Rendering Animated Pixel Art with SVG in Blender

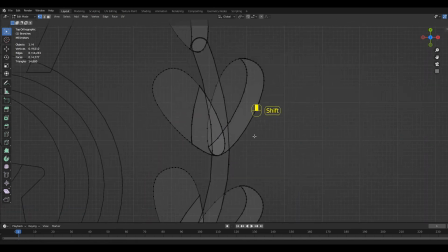[4:01]
If we take a closer look, we can see that the faces of the mesh are way cleaner now,
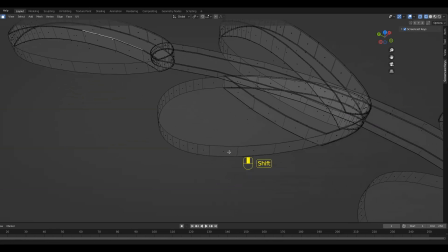[4:08]
and we can do much more with them later on.
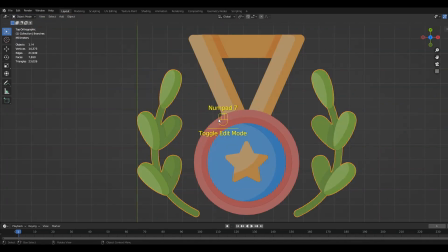[4:15]
Switch back to the object mode, hit 7 on the numpad, hit R to rotate.
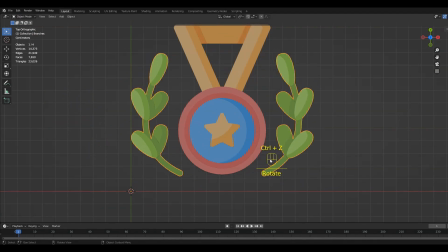[4:22]
As you can see, the origin is set to the 3D cursor.
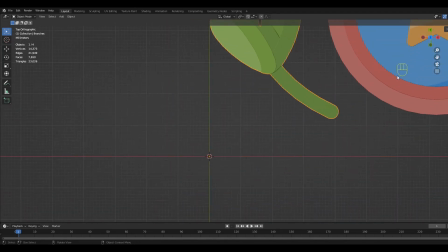[4:26]
Select all the objects in your scene, then press G to move them.
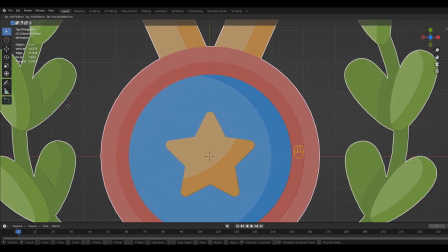[4:34]
Move them directly in the center on the 3D cursor.
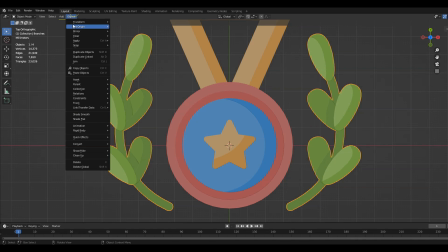[4:39]
Select the branches, go to Object, set Origin to 3D cursor. Now I'll do the same thing with the metal. As you can see now, the rotation origin is in the middle.
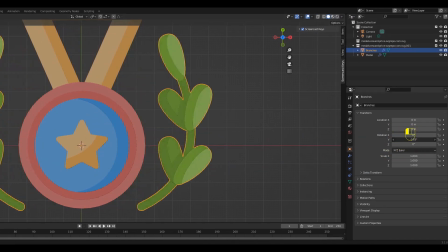[4:53]
To animate the branches, we have to make sure that The current frame is frame 1.
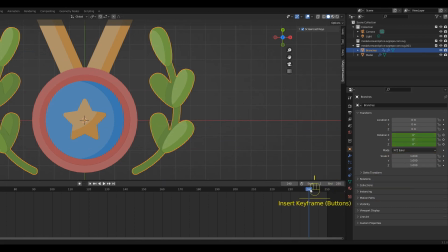[5:03]
Press I to insert a keyframe. Move the current frame to the last frame. Set the rotation on the y-axis to 359. By inserting another keyframe here, Blender automatically generates the animation.
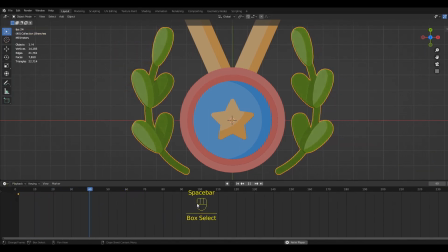[5:21]
As you can see, the speed of the animation is not constant by default. To change this, we want to make sure that all of the keyframes are selected.
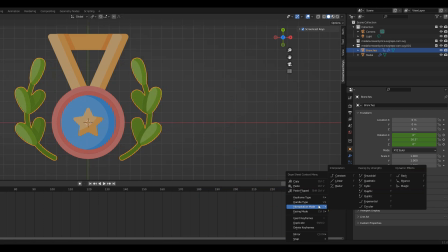[5:33]
Then right-click on the timeline, go to interpolation mode and choose linear.
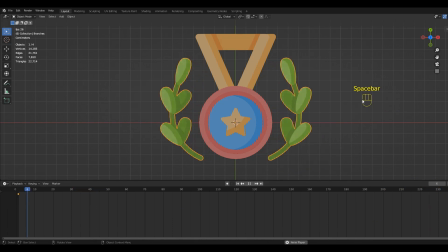[5:40]
Now the speed stays exactly the same through the whole animation.
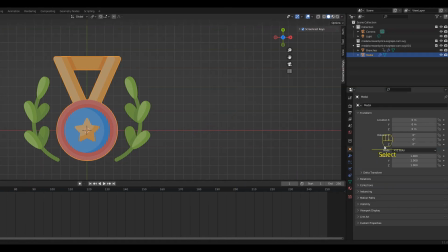[5:46]
For the rotation of the metal, we can do the exact same process, except we're not going to change the interpolation mode to linear. By having two different interpolation modes, we can make sure that the rotations aren't at the same speed.
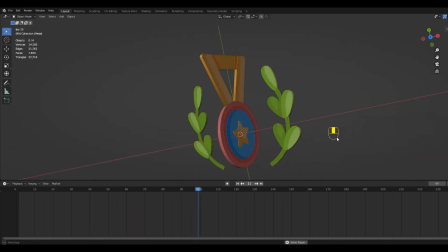[6:02]
They basically only meet on frame 1, somewhere in the middle, and frame 359. Now we will set up the camera. As you can see, it's still really far away.
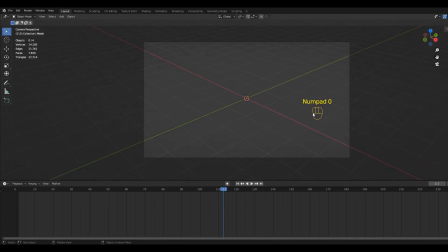[6:19]
At first,
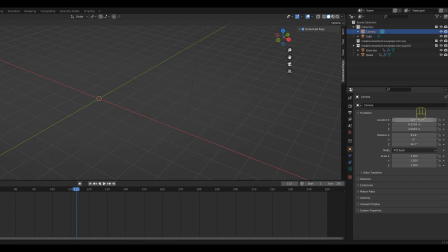[6:20]
we're just going to move the camera really close by setting the X and Y location to 0 and the Z to 0.5. By setting all the rotations to 0 and pressing 0 on the numpad,
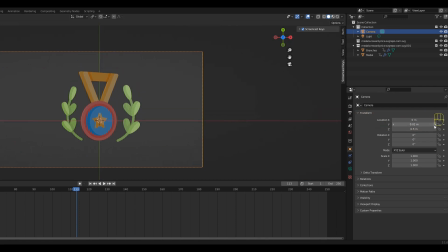[6:34]
we can see that our camera is directly pointing at our object. Now we just make some small adjustments to center our object.
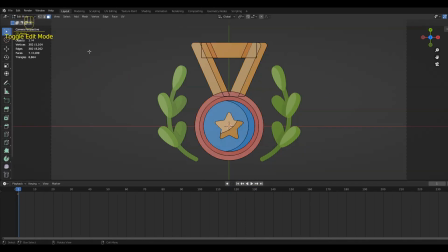[6:45]
If we select our metal and then go to the edit mode, we can make use of the faces we cleaned up earlier.
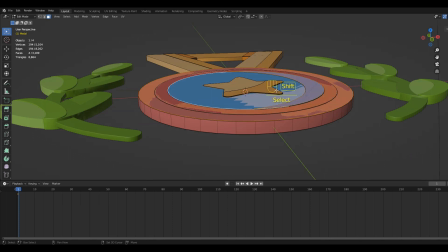[6:53]
To make the model look more interesting, we are going to extrude the parts of the metal to different values.
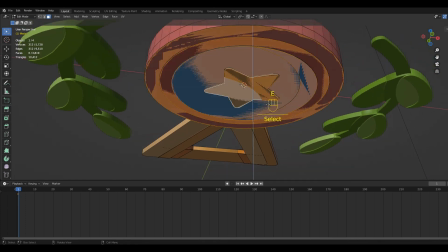[7:07]
Just select the faces you want to extrude, hit E, then drag your mouse or set the value manually.
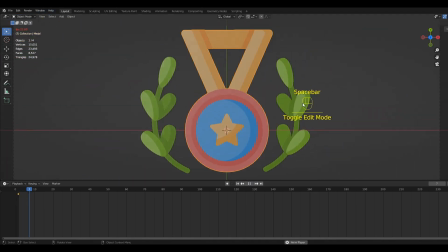[7:19]
If we now look at our model, it looks a little bit better, but it can still be improved.
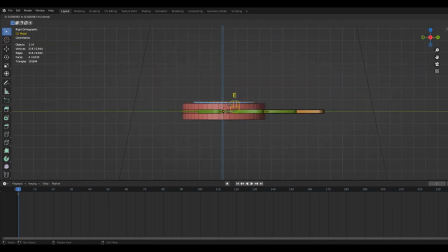[7:25]
To give the metal more detail, I'll extrude the blue and yellow part some more.
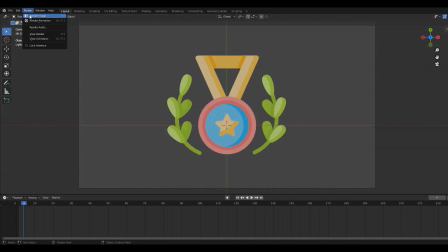[7:34]
As you can see, if we render an image, the background is gray.
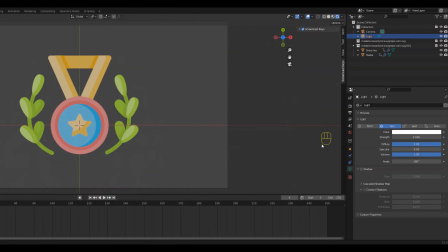[7:39]
To change this, go to the camera icon. Then go under Film and check the box next to Transparent.
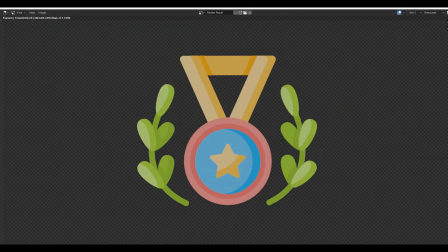[7:49]
If you render it now, the background is transparent. Next, we can delete the default light.
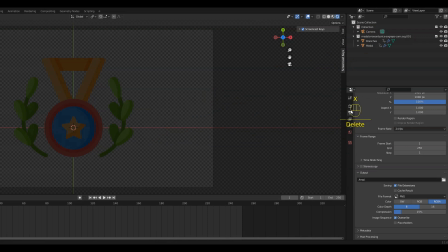[7:58]
Then go to the camera icon again. Under Color Management, you can change the exposure and gamma values till you're satisfied with the brightness of your object.